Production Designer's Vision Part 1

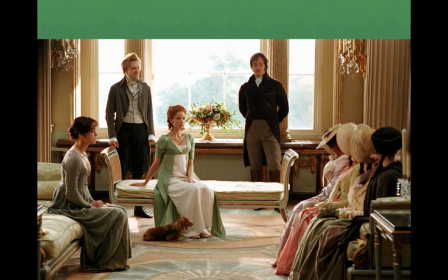484s
As in this scene here, Here we have the visiting women, and we can see the class difference immediately, and we can see how being upper class means that the furniture really isn't comfortable, it isn't really being made to relax in or feel good in.
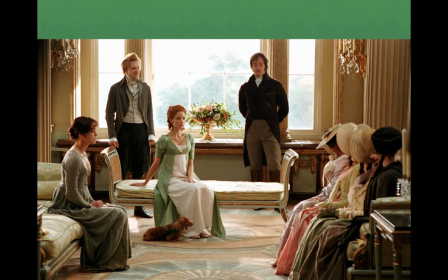503s
It's being made so that you can demonstrate yourself as if you were a statuesque presentation. And so you are a statue among statuesque furniture, but nothing seems very comfortable. all presentation of formality,
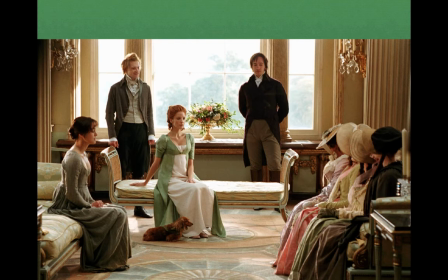516s
like the chandelier glass, like the paned windows, like that flower arrangement in the back, which is just balanced, right, and the patterns of the floor. It's all made to seem as if the presentation is of people who have manners and attitudes that aren't spontaneous.
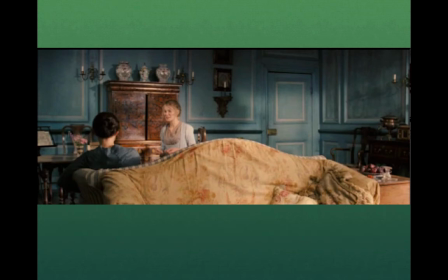535s
If we go back to the houses where our heroines live, as lower middle class families whose only way of upward mobility is to become a tutor or a nanny, are working as a teacher instructing the wealthy.
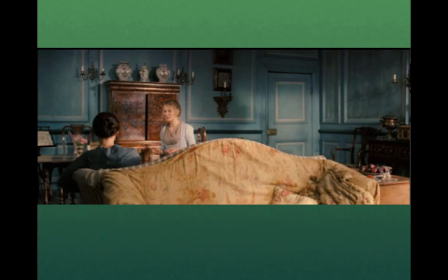555s
We see, look at this house. Look at what she does. Sarah Greenwood takes this couch here. It's obviously not a new couch. It's a well-worn couch. But it looks comfortable. It actually looks like something you could relax in.
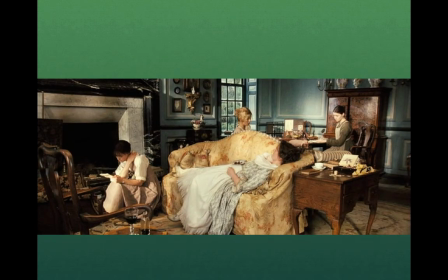566s
And so, sure enough, we have people relaxing on it. This is different from that hard, formidable furniture we sold in the upper class baronial domain. Here we have somebody relaxing. Here we look at a family of people who really work.
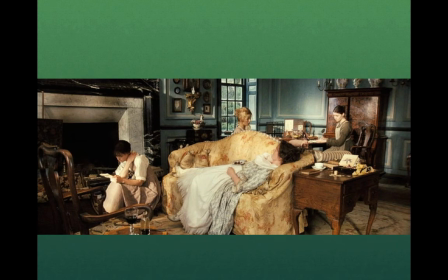581s
These are people, this isn't the aristocracy who has leisure. These are the working people. She's relaxing on the couch, taking a nap. Here we have that upper mobile woman reading her book by the firelight. We have the dining table, not used for dining, not used with servants giving us something.
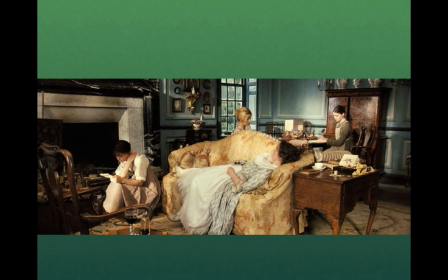601s
This is used for work. We can see these people either sewing or they're working on their lessons. So this is a house where people are striving through either learning our handicrafts to better themselves in that middle class kind of ambitious 19th century way.
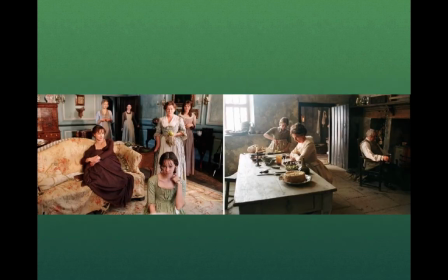620s
and here we have Sarah Greenwood's balance. Here we have the family of daughters who are all working hard and striving, and the house seems comfortable. It seems human. It seems like it has a personality, and then we have the servants going to the lower-class house,
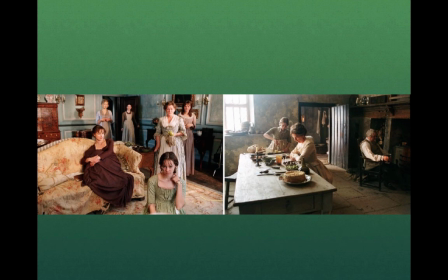638s
but it's also clean and comfortable-looking in its own way, but she captures it immediately. She takes the table, and there are no tablecloths. It says a million things, right? there, just like that couch, that rumpled, faded couch says so many things.
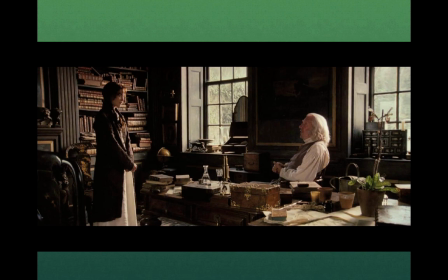654s
And as an example of the upward mobility, the striving middle class, we have Donald Sullivan here in that educational domain where you're in the office
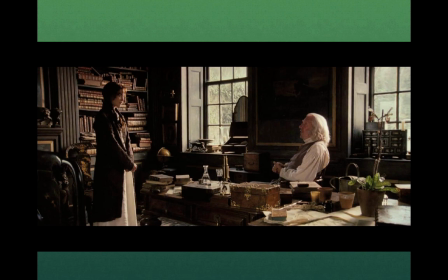670s
and the books stacked in the shelves and all the gold-locked boxes. It says that this person is in a position of power that could be granted to this woman.
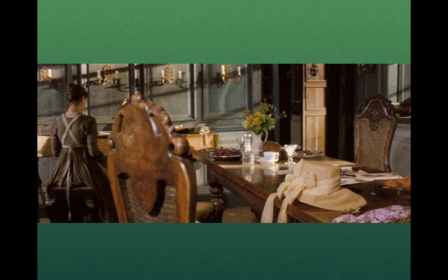685s
She goes back home and she industriously pursues her own development with this harpsichord of the piano. Again, she pulls away from the leisure of the table to improve herself.
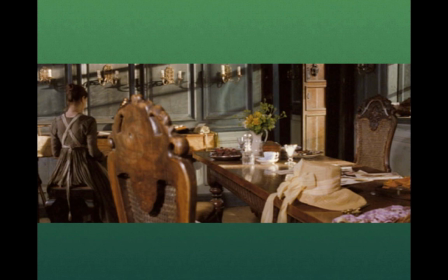698s
Everything that Greenwood does helps the story as decoration to understand what we're talking about.